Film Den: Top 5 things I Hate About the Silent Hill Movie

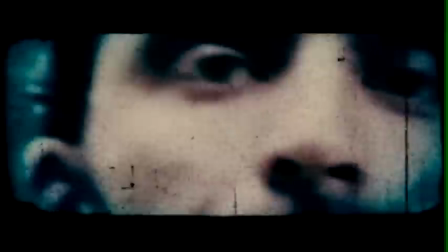1241s
Especially one run by a cult that's so puritanical they scream, burn the witch over a child not having a known father.
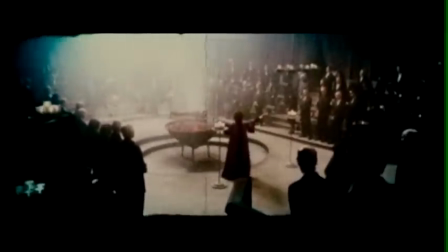1248s
I've already talked about the witch burning angle and why that doesn't work, so I won't go into that again. Here's another one.
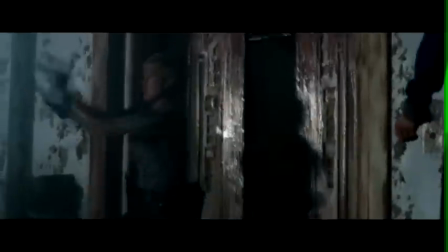1253s
Sybil murdering herself just pisses me right off. There is no damn reason for it, for one thing. What she does right here, she could have done just as easily from inside the elevator with Rose.
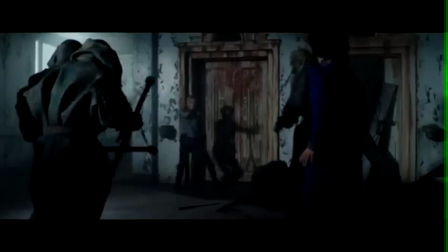1265s
It could be that she figures that if they're busy killing her, they'll forget about Rose long enough for her to rescue her kid, but obviously that doesn't work out.
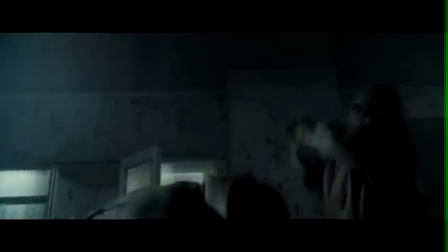1272s
Speaking of which, I was annoyed enough when she appeared to be beaten to death in this scene,
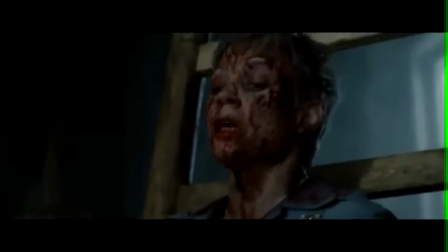1277s
but then when she wakes up tied to a ladder, I thought to myself, Hey, Sybil is still alive! That must mean she's gonna get rescued.
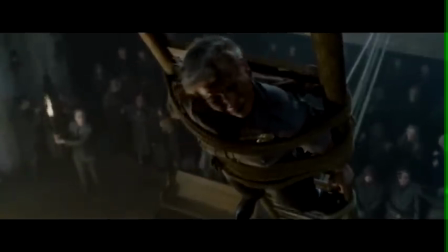1284s
Nope. Cue gory death scene. It's like she gets killed off twice. It's just frustrating because Sybil is about the only character in this movie who appears to actually have a few working brain cells most of the time.
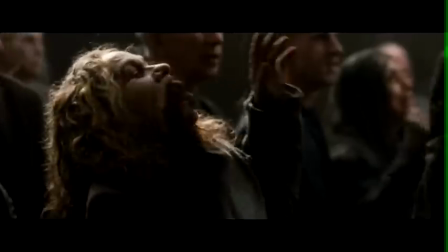1295s
Then someone hands her the idiot ball, and that's that. By the way, I love this one cultist who literally points and laughs.
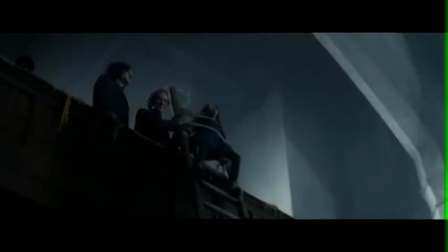1301s
It's like, hey, your face is on fire. Which brings us to the cultists wanting to burn Sharon too, because that worked so well for them the first time.
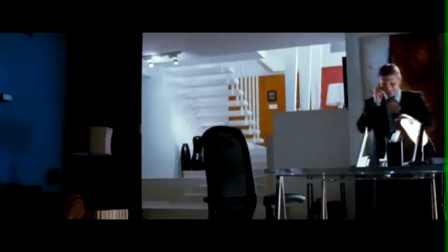1310s
Then of course there are all the scenes with the poor husband and father where he basically discovers things just after Rose does, but like, less so.
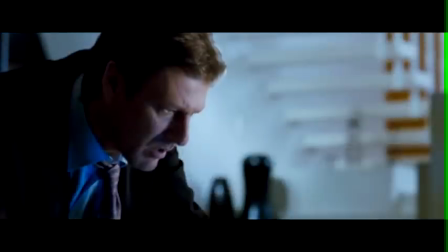1318s
It's like Rose takes Sharon to Silent Hill. Chris finds out Rose is missing and he goes looking for her in Silent Hill.
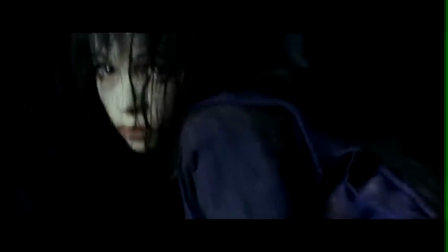1324s
Rose discovers that Alessa has something to do with Sharon. Chris finds a picture of a girl who looks like Sharon.
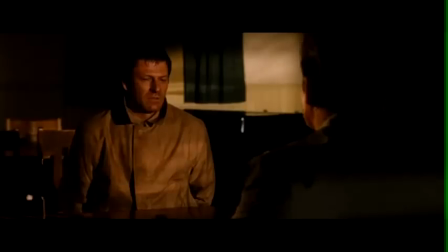1331s
Rose finds out what happened to Alessa. Chris discovers that something bad happened at some point in the town's history.
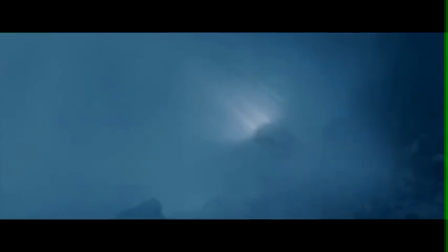1338s
Rose rescues Sharon and they leave the town, although not really. Chris is made to go home. And it's all completely pointless. Apparently the Christopher scenes were added due to executive meddling because the movie would have had an all-female cast otherwise.
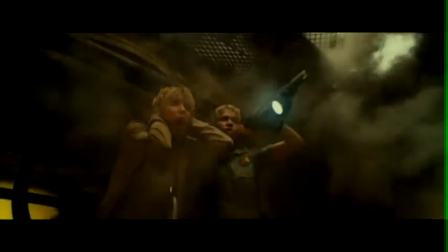1353s
And I can kind of understand why. Most people who watch horror movies are teenage and college-age guys who would not really be able to relate to a female character.
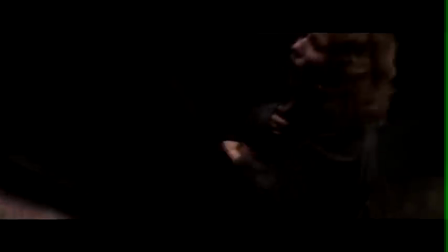1361s
Or at least this is probably how the studio saw it.
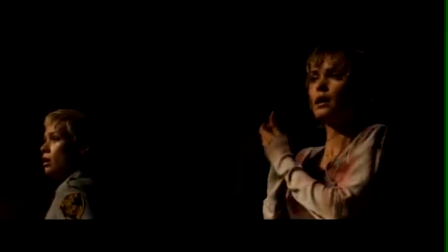1364s
I'm all for girl power, but I think Gan should have had the forethought to see this coming and just made a male and female lead like the game did.
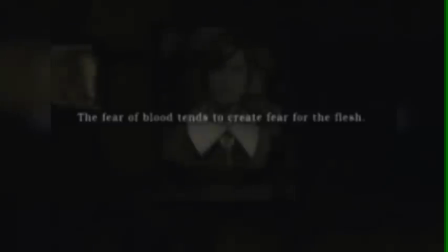1374s
So am I saying the movie would have been better if they had stuck to the original story? Not necessarily.
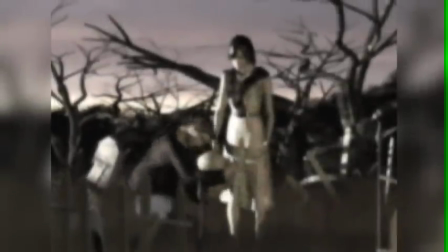1380s
They could have found some other way to screw it up, but it probably would have been easier to avoid having the story end up such a convoluted mess.
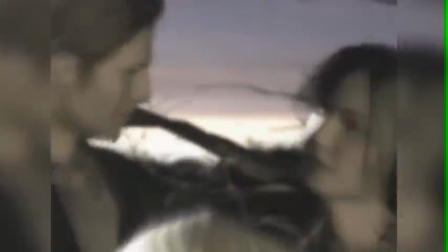1387s
Because really, as Silent Hill games go at least, The first game's story is fairly straightforward.
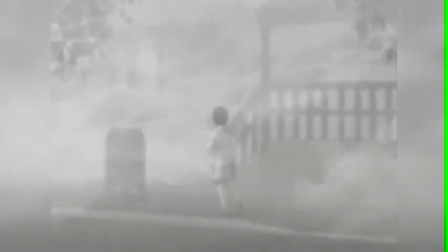1392s
Certainly a lot more straightforward than this movie is.
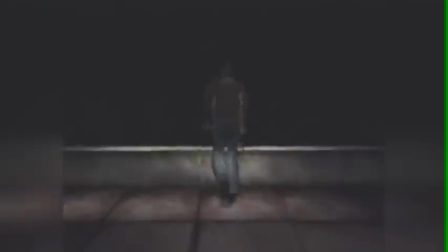1395s
If you were to take out most of the boss fights and puzzles, and maybe have fewer locations so there isn't too much time wasted with having Harry run from one building to the next,
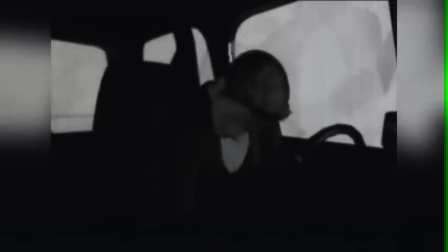1403s
but keep the story pretty much intact, you would have a nice creepy little tale about a father, and how he's willing to go to hell and back for his little girl.
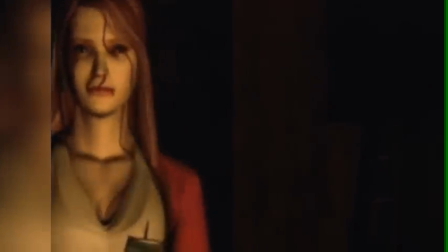1411s
He meets two women along the way, one he's able to save, the other he isn't. Or hell, maybe neither.
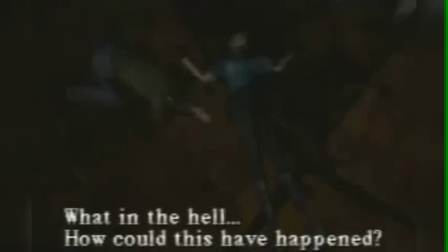1417s
I could deal with Sybil being killed off as long as it's handled well. And in the end, evil is defeated, but the ending would be bittersweet.
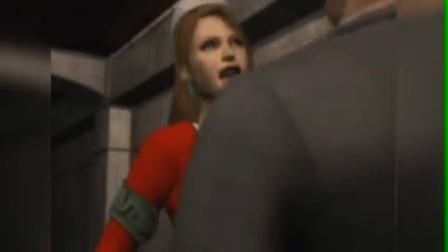1424s
It would have been faithful to the game, which could have made fans like me happy. There would have been enough disturbing stuff to keep horror fans happy.
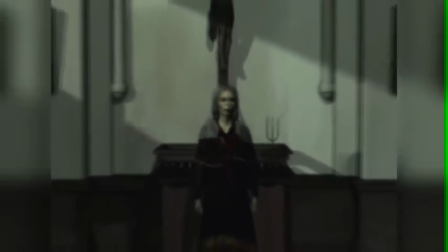1431s
And yet it would have been unique enough compared to other mainstream horror movies that it might have even pleased newcomers, maybe even critics.
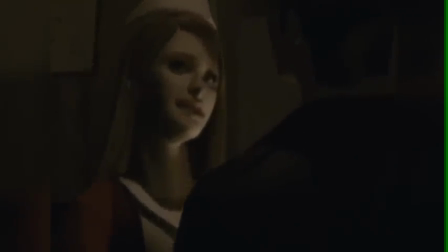1439s
Again, I'm not saying that following the game closely would automatically make a good movie. I'm just saying it could have worked and it would have been interesting to see that attempted
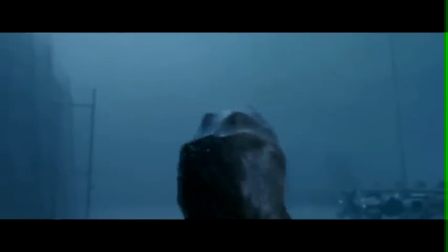1452s
It's not like the Silent Hill movie was all bad the monsters look fantastic
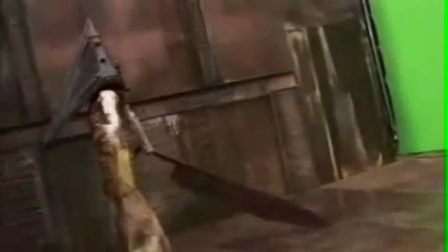1456s
Partly because they were done with actors and costumes and practical effects instead of CG whenever possible,
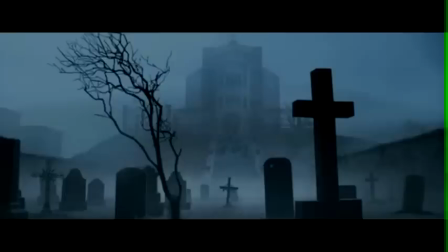1461s
which is almost always a good thing as I've said before The locations look great.